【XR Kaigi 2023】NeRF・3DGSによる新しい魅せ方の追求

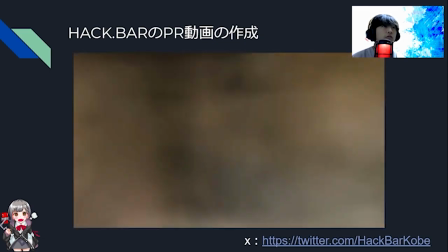こちらはかっこよく、どういうふうなこのバーのかっこよさ、バーの空間のかっこよさを出すのかというところで、
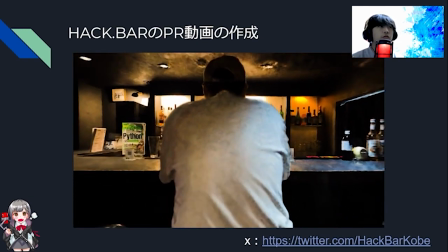ゆっくりなカメラ枠を使ったりとか
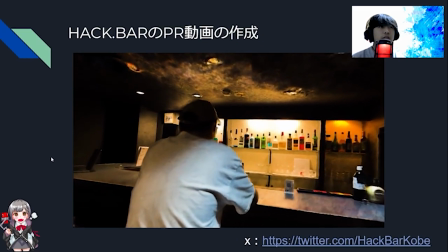という風な形で作成させていただきましたはい次がですね
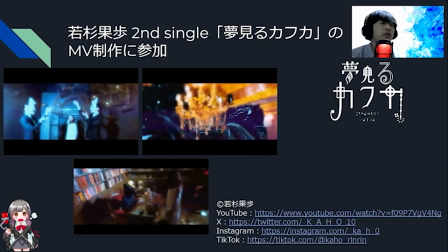杉浦カフさんのセカンドシングルユミコミカフカのMV推薦にも参加させていただきました
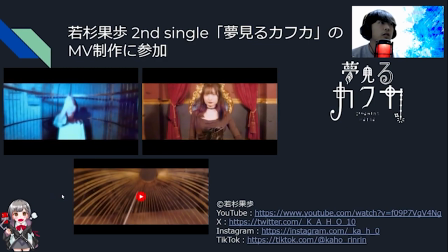このようにですね3つ映像の方を作成させていただきました映像としてもめちゃめちゃかっこよくできていますし
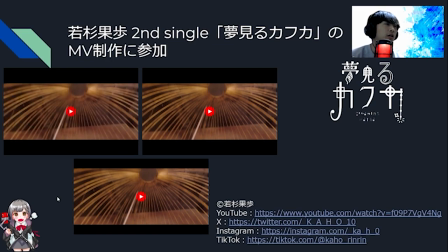音楽としてもめちゃめちゃ僕自身好きな音楽になるのでもしよかったら見ていただけたらなという風に思っています
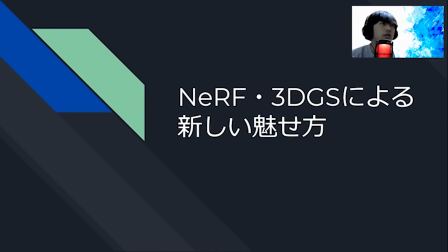はいという感じでNARF3DGSによるここからは新しい見せ方というところをお話しさせていただきます
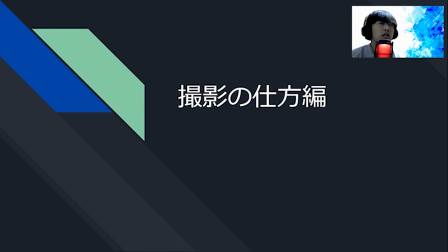まずはじめに撮影の仕方というところをお話しさせていただきます
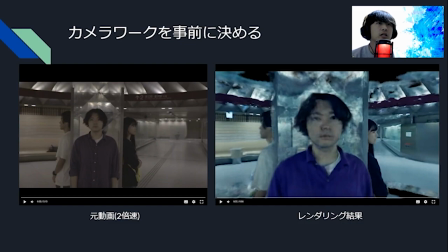まずはですねカメラワークを事前に決めるというところになります
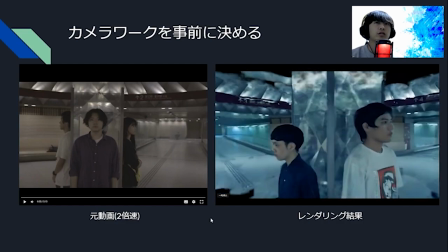右のようなですねレンダリング結果のような人の周りをぐるっと回るような映像が欲しい場合に関しては
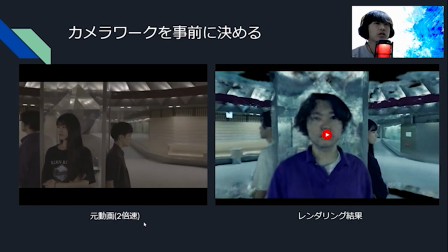左の元動画のように人の周りをぐるっと一周回るだけの動画を使っています
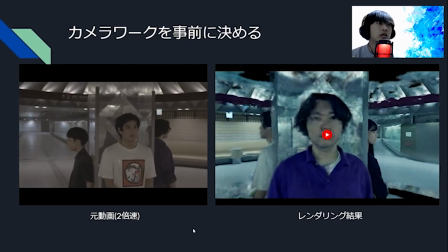なぜこれ一周だけなのかというと
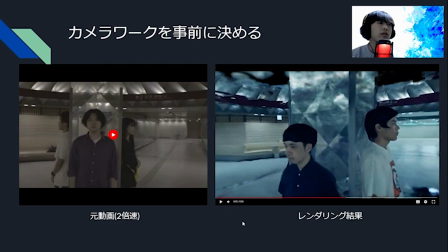人の顔だったりとかって人自身を撮る場合は何分も3分5分とかっていう風な長い時間撮っているとどうしてもちょっとだけでも動いてしまうというのがあったりしますそうなってしまうと顔周りにノイズがかかってしまったりとか
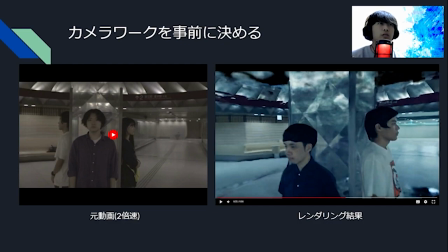という風な感じで高品質なものができないという時がありますそのため胸より上しか使わない場合胸から上だけしか使わない
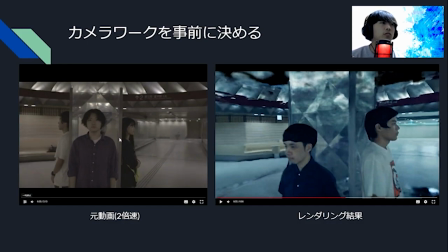一周ぐるっと回った映像の場合は元動画としては本当に一周回るだけでいいとかというコードになりますそうすることによって高品質なトレーナリキックができるというような形になります
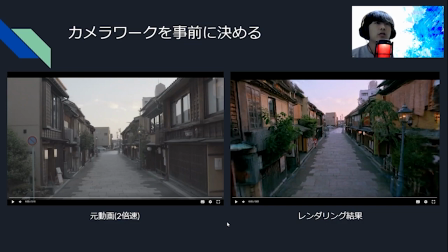もう一つですねカメラを事前に決めるときの例としてこのようにですね街並みを一方向をぐーっとまっすぐ進むような場合ですね
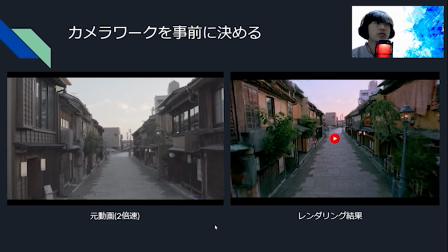に関しては元動画としても本当に見せたい一方向の方に進むだけの元動画というのを使って行っています
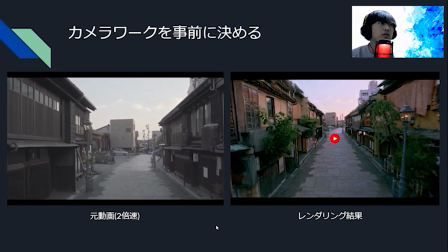これが一個NARFとか3DGですの強みなのかなというふうに思っている場面ではあります
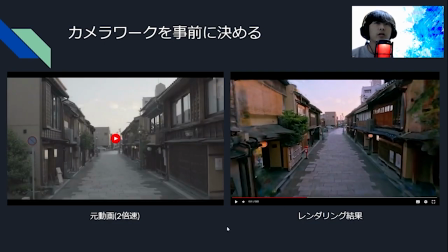何かというとフォトカラメトリーとかというふうな場合はこの建物だったりとかというふうな時にいろんな視点から撮ってということを行わないと穴が開いたりとか破綻してしまったりっていうのがあったりするんですけど
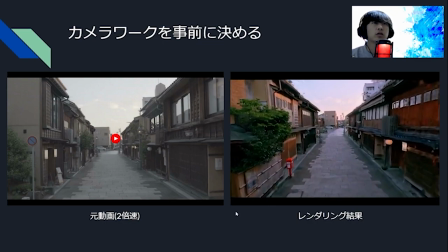NARFの場合は自由視点画像っていうのを生成していくって感じになってくるので元動画に近い場所からの視点っていうのは破綻してないものができたりっていうのがあるので
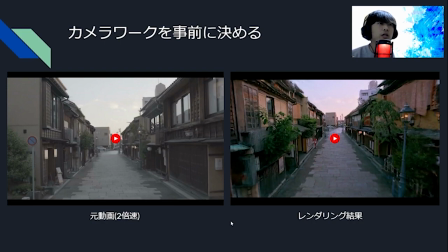こういうふうにカメラワークを事前に決めるっていうところはすることが多いです
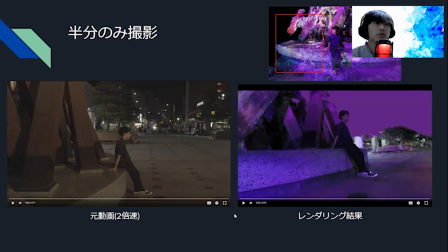次がこの被写体に対して片方向のみでしか撮影を行わない方法をやったりしています
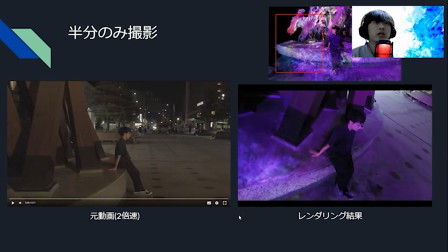このレンダリング結果のように最初は綺麗なんですけど
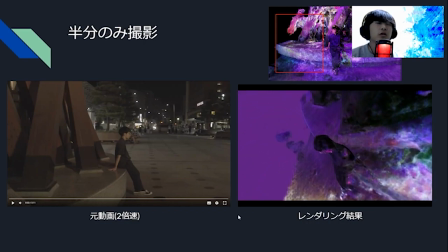途中から神秘的な感じでノイズが映ってという風な感じの映像になります
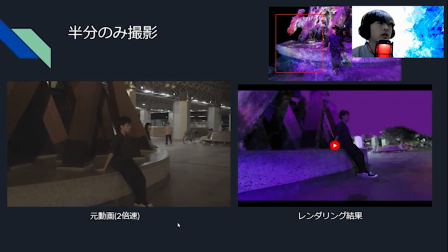これに関しては本当にこういう風に片方目だけから撮ってということを行うことによって
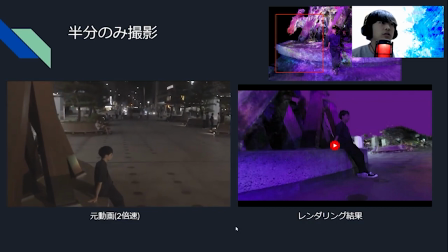あえてノイズを使った映像を作るということが可能になります